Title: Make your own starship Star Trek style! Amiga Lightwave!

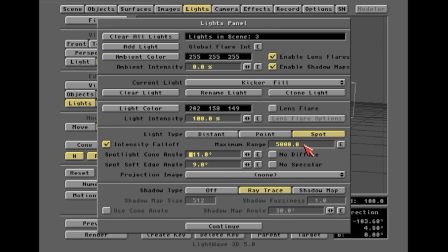Let's see what that does. Nope.
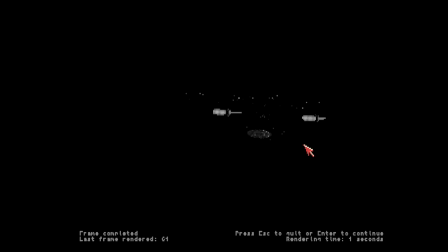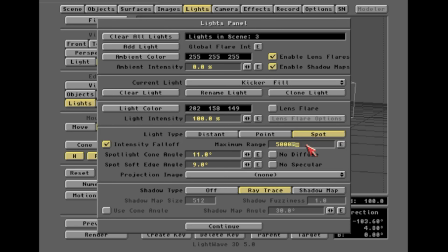Okay, it's really big, isn't it? Let's do 50,000.
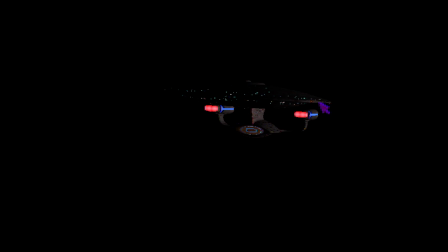50,000. Uh-oh, there you go. There you go. Now you're starting to get... So why are you doing this, Q? Because with the fall-off light, the beam of the light actually has a intensity fall-off, so it's not constant across the whole ship. This allows for much more moody, dramatic-looking lighting. So that's why I'm doing this fall-off light.
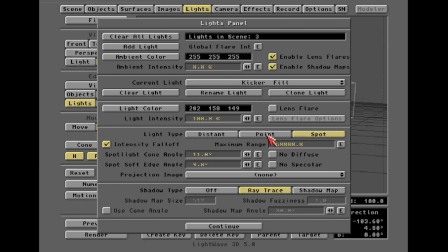So there you go. As you can see, we're starting to rim light the ship. And I'm going to go ahead. Now I could increase the light intensity if I'm happy with that fall off. So what we can do here is go to like 150%.
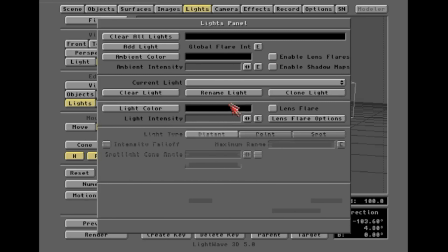And we'll hit F9. And there we go. Now I want my fall off light to be a different color. I don't want it to be the same color. Let's give it a little blue. It's like a pulsar. Like the Enterprise is flying near a pulsar. And the pulsar is giving it a little bit of a kick light. Sure, right? Most kick lights are just white, but this is Star Trek. So we're getting a little bit of a kick light there from some kind of random pulsar.
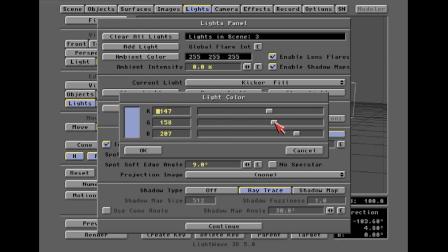That's a little bit of a sickly blue, so I want to back off on that a little bit here. Let's bring it up, There we go. Let's try that. All right, so that's a little better. And we're going to go ahead and turn on our main key light back to 100%. Look at that, having that. So now we got this complement of the, the white kind of overall fill and this kicker on the side here.
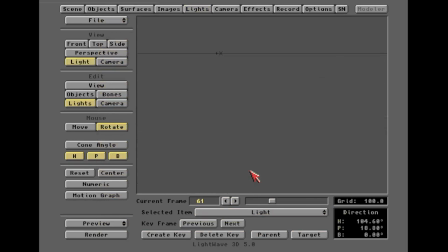But this kicker is really aggressive, so we're going to go ahead and go back to the light view of the kicker. And we're going to go ahead and move it
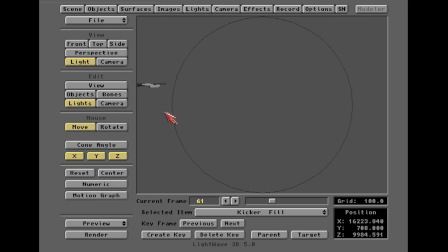more behind the ship, because I really want this to kind of be a kicker behind the ship. So go here, keyframe it at 0, make sure it's not animated or moving. Yeah, so there we go. So now we've really moved that aggressively behind the ship.
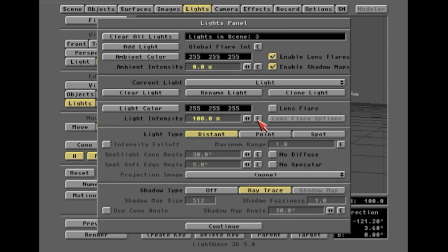And just to verify that, we're going to go back to our main light, and we're going to turn it off. Press F9.
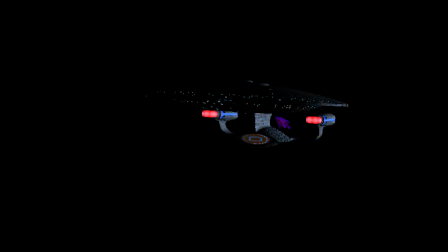Yeah, so we're getting more, it's more kicked from the side and the back.
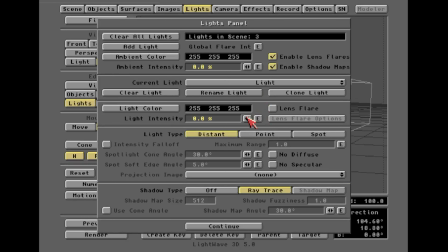That's what I want. And then now what I'm going to do is seeing it, I'm going to go ahead and that kicker fill. I'm actually going to turn it way down. I think it's a little too hot. There we go. Just a little bit there. And then we're going to go ahead and turn our main sun back on.
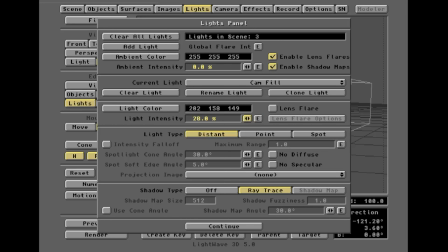And let's turn on our cam fill, and we're going to take that up a little bit. This is kind of a cam bottom fill, actually. So yeah, so now we're getting that, there's the main light from the left. We've got the bottom fill, which is kind of hitting the bottom of the dish. It's a little dim, so I'm going to bring it up a little bit.
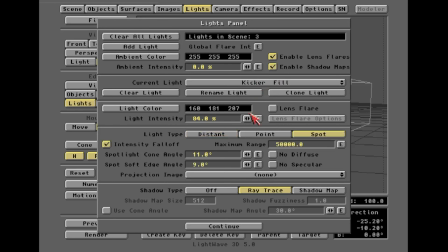And the kicker is a little hot, so I'm going to bring it down some more. I don't want to lose the contrast. See how you've got like this nice light coming here. We got a little warm bottom, but see how this neck here is almost as bright as this side? You want to avoid that.
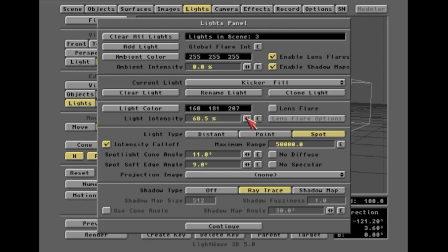You don't want that. So we're going to go back to Mr. Kicker Fill here. And actually, I'm going to turn them off. I want to make sure I'm not screwing something up here. Yeah, so what's happening is that camera fill is getting us too much here.
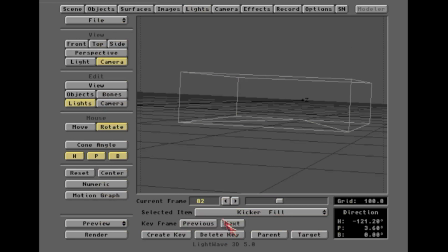So what I'm going to do is go to our camera fill light. So let's go to wherever camera fill light is. We're going to go to the light view. There she is. And I want to, even though it's a distant light, I'm going to go way down.
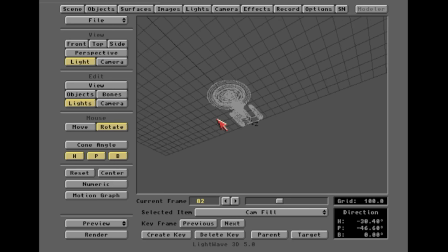I really want to make this red light just fill the bottom of the ship. I don't want it to really be affecting any other part of the ship, okay? So that's it. That's all I get. It's a distant light, so it can be anywhere and it doesn't matter. So now,
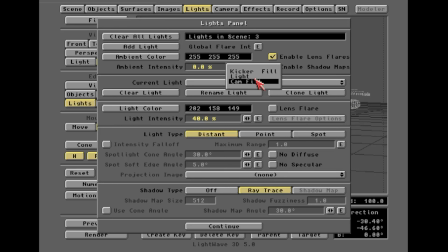when we come back here, we've got our cam fill, we've got our kicker, which I turned off because it was getting blown out by the cam fill. What do we get here now?